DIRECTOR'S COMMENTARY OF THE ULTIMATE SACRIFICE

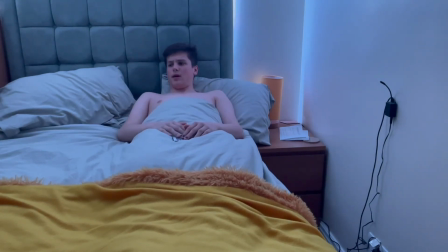A mere dream has managed to make him seem, makes him inferior.
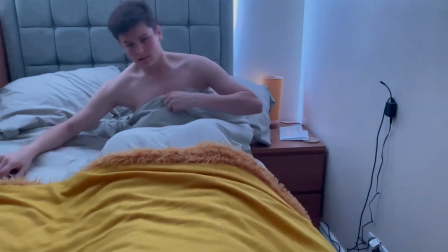He's just talking to himself, which he has done for the previous couple of dreams or so.
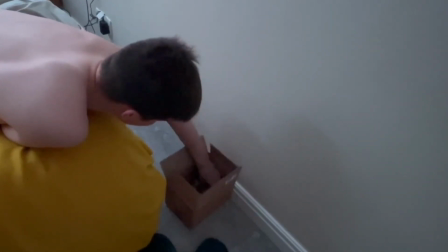This sort of shows that he's just starting to lose his sanity a little bit. Just to hear him play this, he's talking to himself.
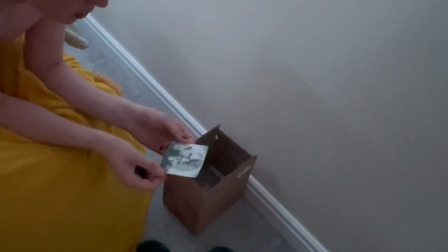I really wanted to emphasise this photograph.
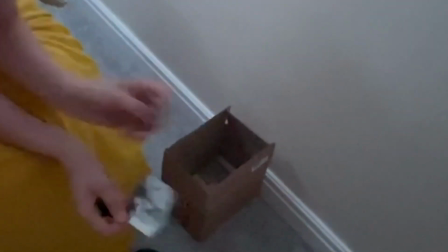Now, this one photograph has had so much of an impact on Daniel here.
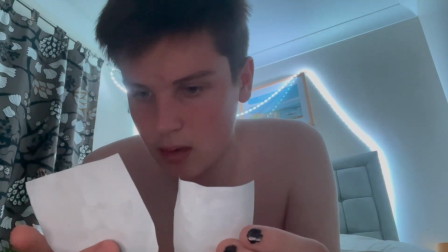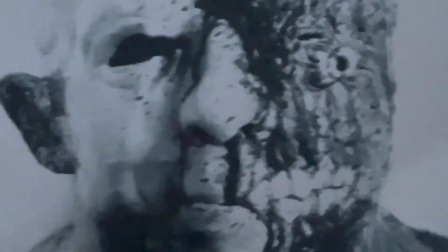Again, it's the close-ups. It's dominating the screen. Both of them are dominating the screen.
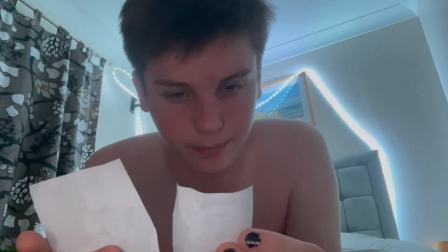It shows the amount of power they will have later on in the narrative.
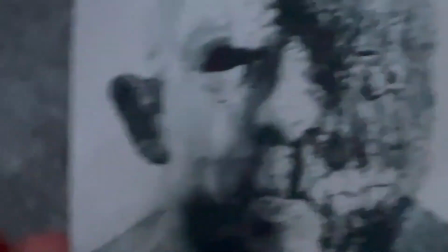Going flicking backwards and forwards. Like they're both evil.
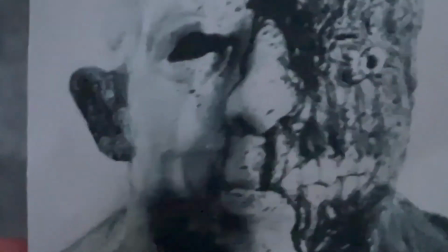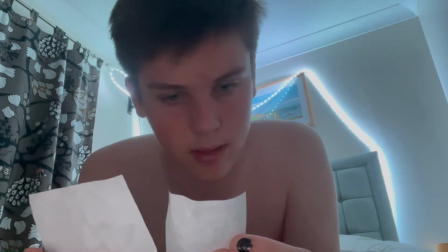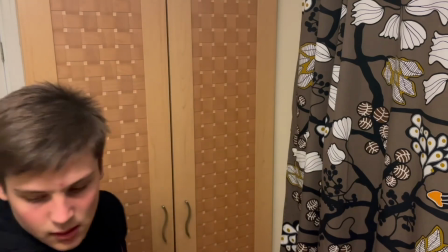This is Alex just kind of like a montage, I suppose, of him just getting ready to go.
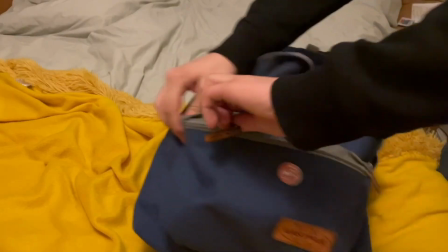Shop keys this will pay off for later. Again, there's a BB-8 badge on there to show that he likes sci-fi.
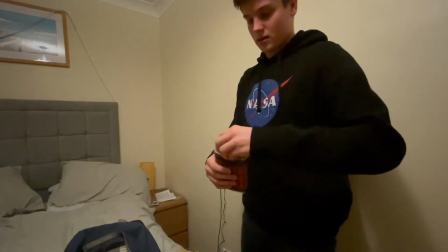He's got alcohol in his bag, which it sort of shows that is it shows he does have a little bit of an alcohol problem.
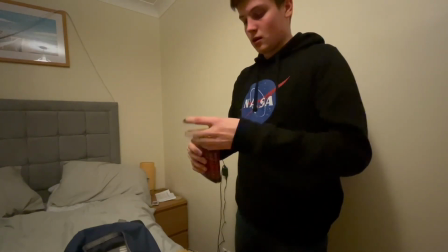He just takes a swig of it, and it's first thing in the morning. But it also shows that he needs like liquid courage.
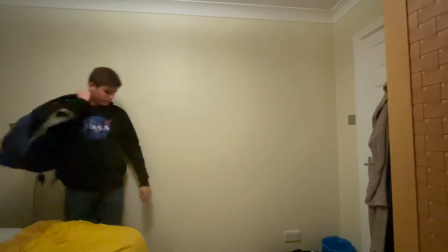He can't do this by himself. He can't take this step into his history project, because at the end of this, it's just his history project.
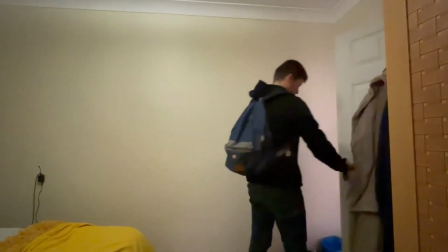He can't take that step alone. He needs to have a different stimulus to help him.
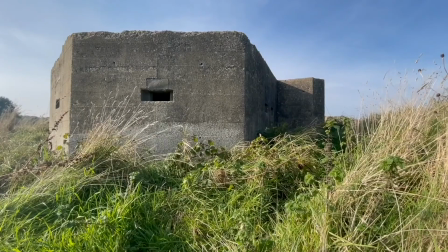Again, this is the theme of war with the shot of the war bunker.
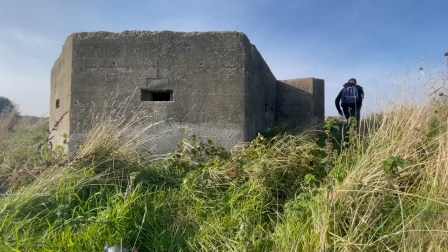High angle makes him look inferior because he's inferior.
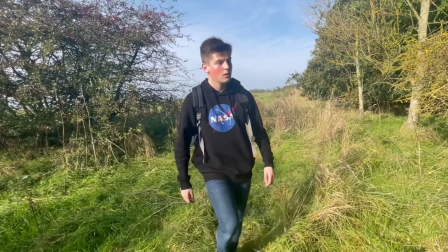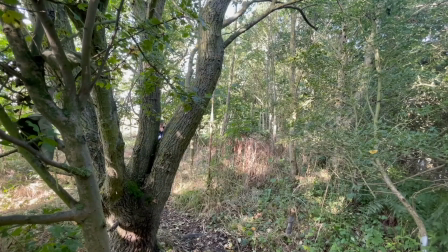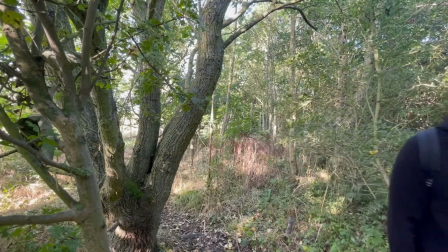It's just him walking through the forest. Unfamiliar territory.
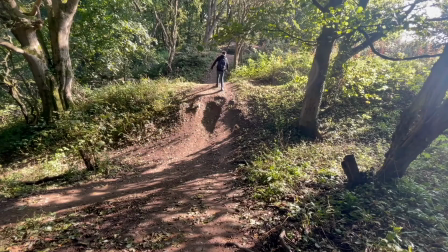He doesn't really know where he's going to an extent, but he gets the gist of where he is.
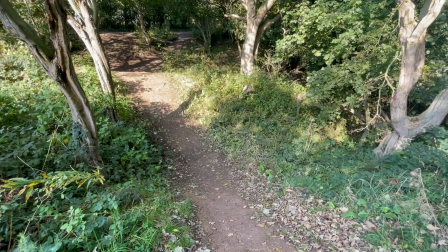But it looks really small. I've made him look deliberately really small to make him, make the forest seem a lot more vast.
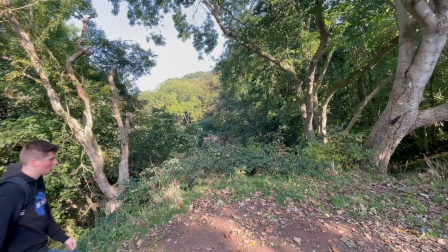And I do also like this view. I absolutely love this view. You can't really see it within the thing, but it just looks gorgeous and that.
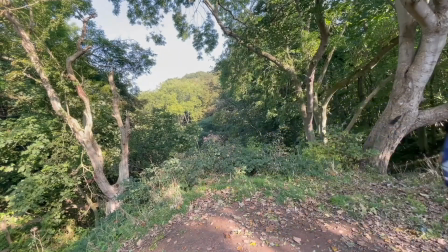And it shows that he's Daniel is just trapped in this, immense forest. It is truly quite a grand size and it also explains why no one else has come across this
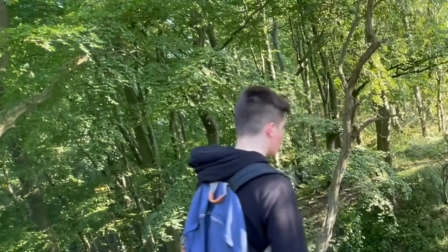Frankenstein's castle before, because you've got to know it's there to know it's there.
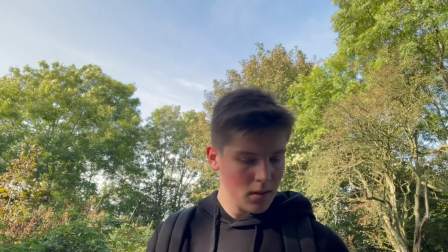Again, it's making him look really small here again. The forest is so vast and that.
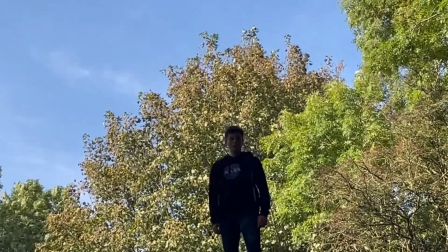The low angle shot here you'll see in a minute, it's not to make him look powerful, but again it's to make him look small. The zoom out,
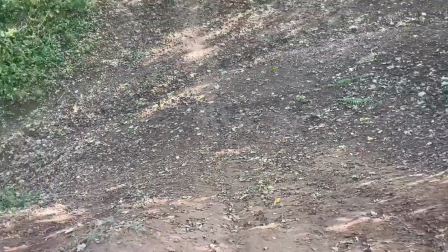this massive ledge that you can't get past, there's nowhere to go around it.
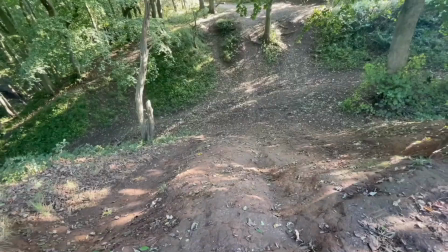He has to go down it, which it gives off a
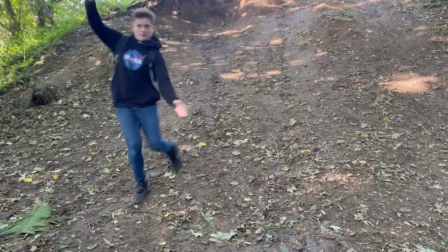sense that will he make it, or will he will he get damaged or hurt, or so he's made it out.
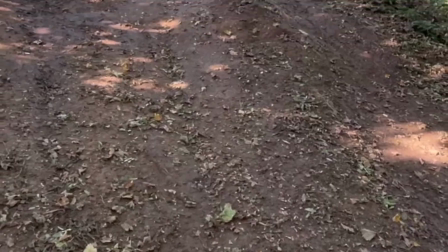He looks back up at the thing to see how far he's gone.
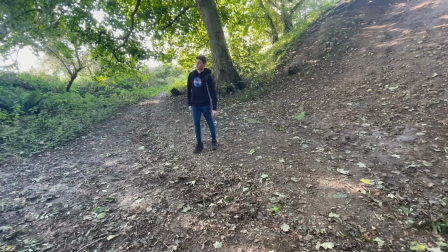Again, and it's another wide shot here. Wide shots, you can see everything around it. He's small.
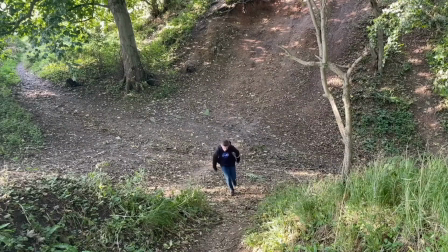He's so small, which is also in the greater arc of things.
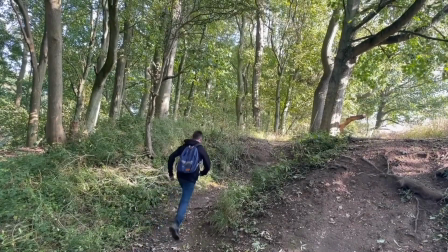It shows that he's in the battle against Frankenstein and Experiment 1.
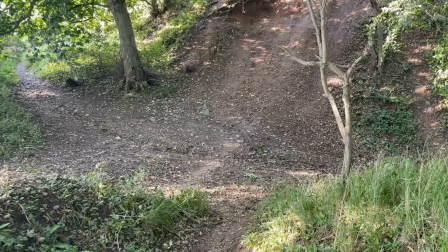He's just insignificant. He's tiny. He stands no chance against them.
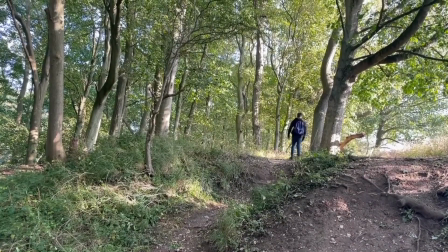Yeah, you can see he's just struggling to get up there. I think it shows that this is an upward battle.
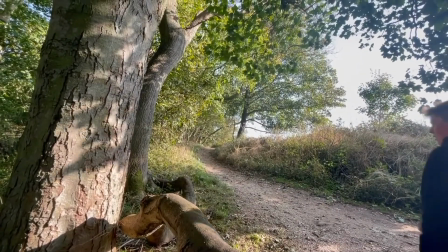That it's a battle, a struggle to get to where he wants to be.
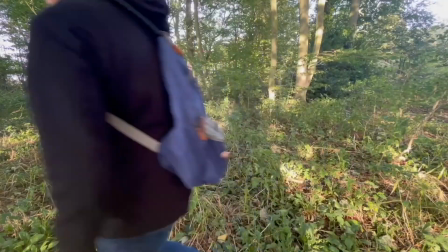This was actually filmed in a different forest completely, but and then we have Alex back again.
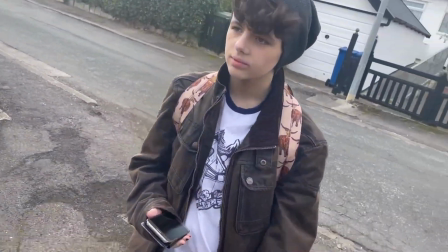Spencer.
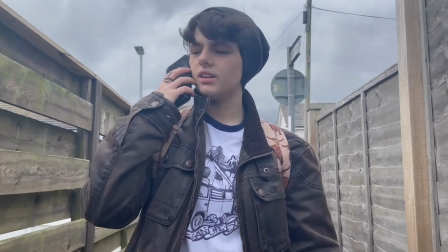This is called cross-cutting, where two characters are speaking to each other, but they're in completely different places.
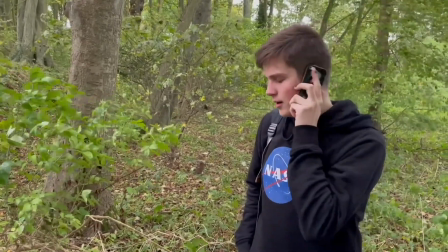So it's going from there's a connection between the familiarity of this street that
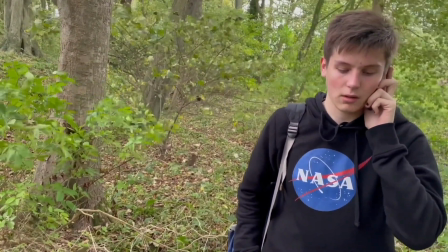Spencer and Daniel meet up on.
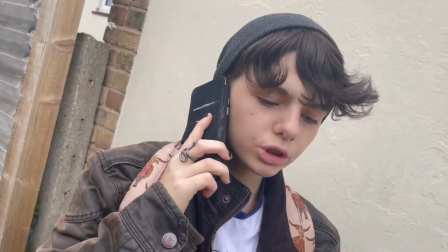It's also going to like a bridge between the familiarity here and also the unfamiliarity, the disorientation in
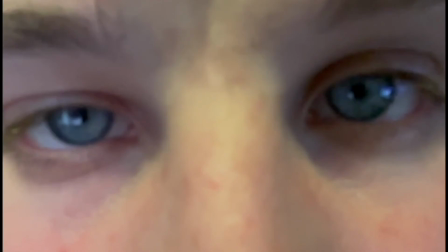an extreme close-up to show how this is starting to get intense of Daniel.
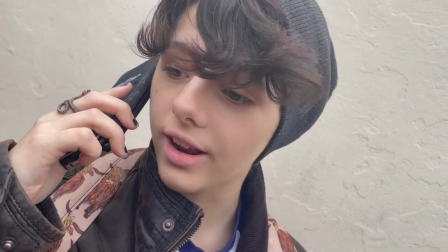This is a tilted Dutch angle to show that there is a problem here. There is a problem.
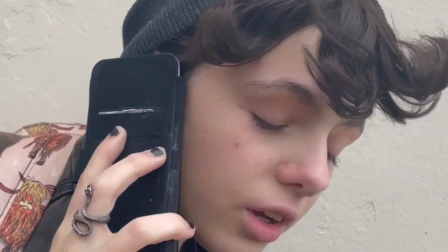Those experiments happened a long time ago.
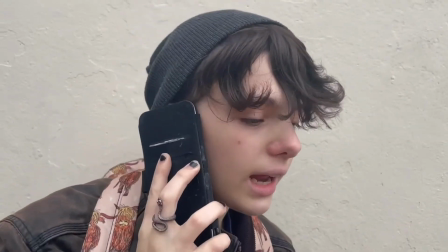before my great grandma was born.
Yeah, just give him more exposition.
Whoa, no, calm down, Ashley, it's fine.
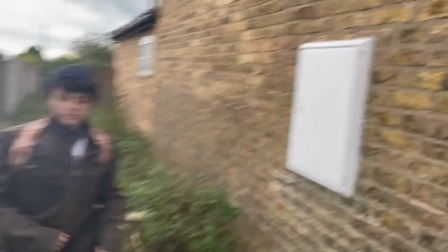No, don't worry, no, you're not. Oh.
Running, yeah. The area that it is in is Subi village.
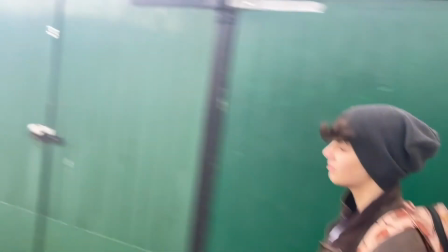Now, it wanted to make sure the village that it made was quite small, quite old and small,
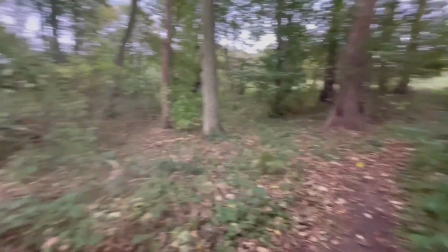because it's supposed to be set in the same village as Frankenstein village, which its name escapes me now.
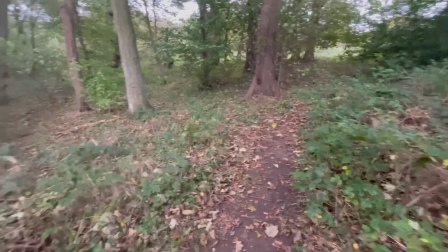This is a point of view shot to show you don't really know which way to go, but he picks
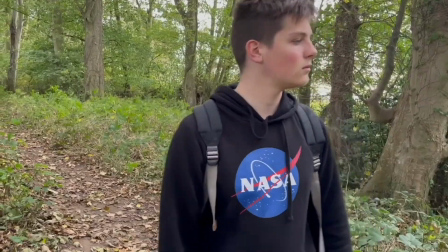the left side, which will have payoff later because Spence will pick the right side.
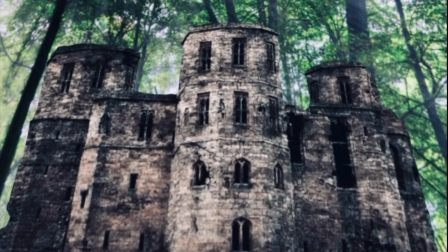Low angle of the castle, it shows how big it is. This is the castle.
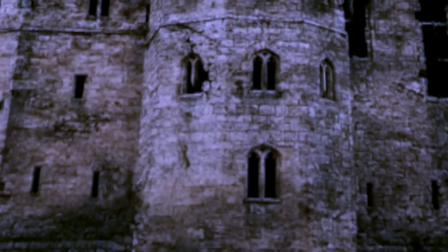You know, this is the deeds what I've been talking about with the deeds in the previous few scenes.
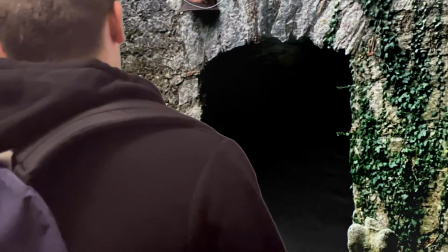It's just a green screen effect. He's going into the darkness.
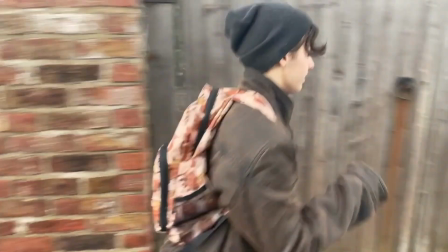He's been forced into going into this darkness, into this dark path where he can't really return.
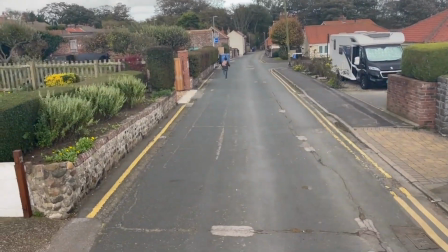And Spencer is trying to make him,
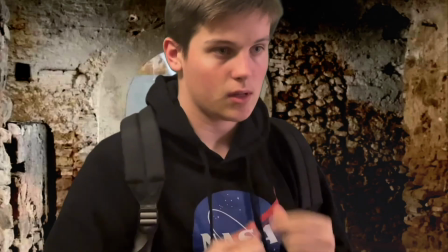not be on that path, not be on that darkness side. But it's too late at this point.
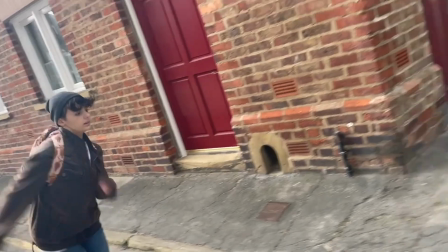Daniel's gone through the threshold, the threshold. It's too late now.
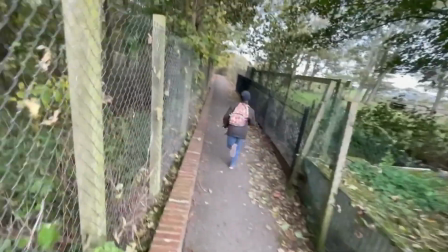Again, I wanted to make sure this village was quite old, and that,
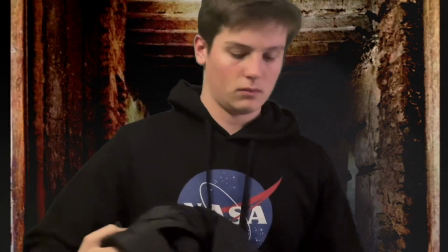the dark corridor.
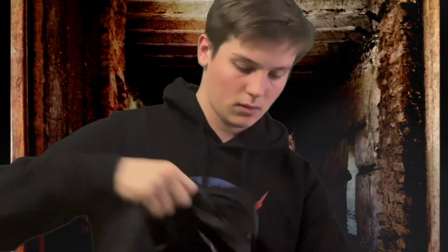He's just put his coat in his bag. Oh no, sorry, he's putting his coat on.
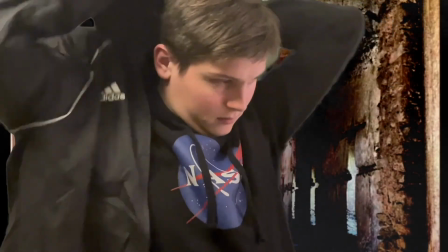So it shows this place is quite chilly and cold. It gives off the cold atmosphere.
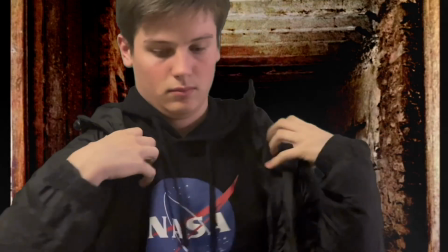It's uncomfortable. You don't want to be there.
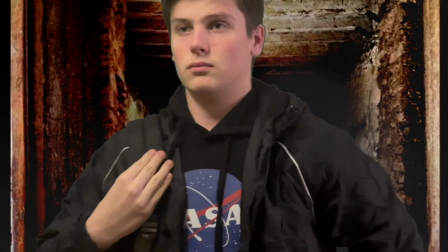Yeah, he's just putting it. Yeah. Again, NASA's still showing. It still shows he's got this interest in science and science fiction.
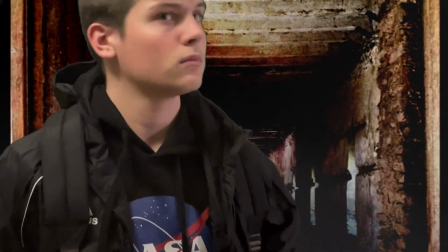He thinks a lot more logically. I'd argue more logically than Spencer.
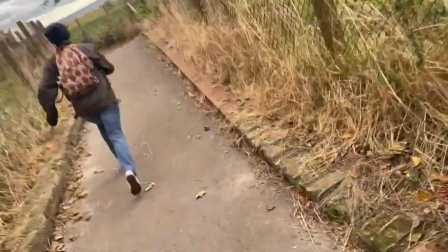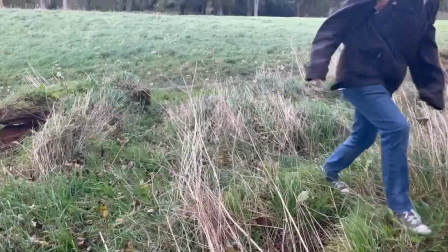The wind is going towards the direction of
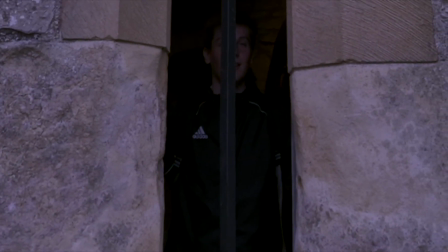the castle, so it sort of shows that Spencer's being drawn into this area, and this is a point of view shot where you're looking out. You're looking through the character's eyes. It shows how vast and big it is, the forest.
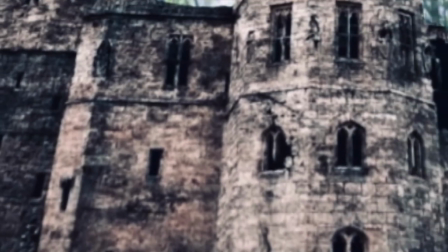And it also just shows how massive the castle is too.
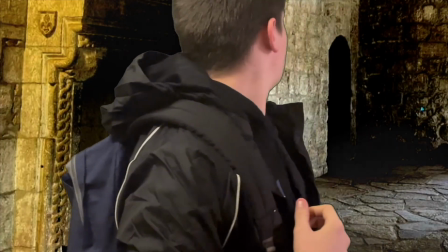Again, this is the...
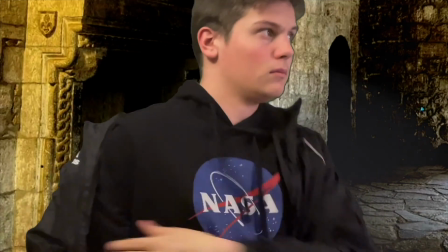you can see the dark tunnel, the darkness that the castle has, and it's...
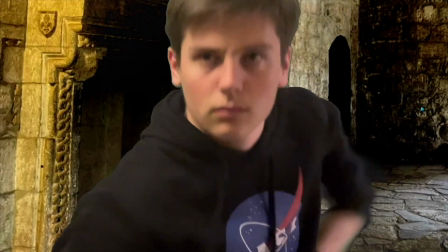Once again, it's, I've really wanted to emphasise the fact that Daniel was going into this dark path.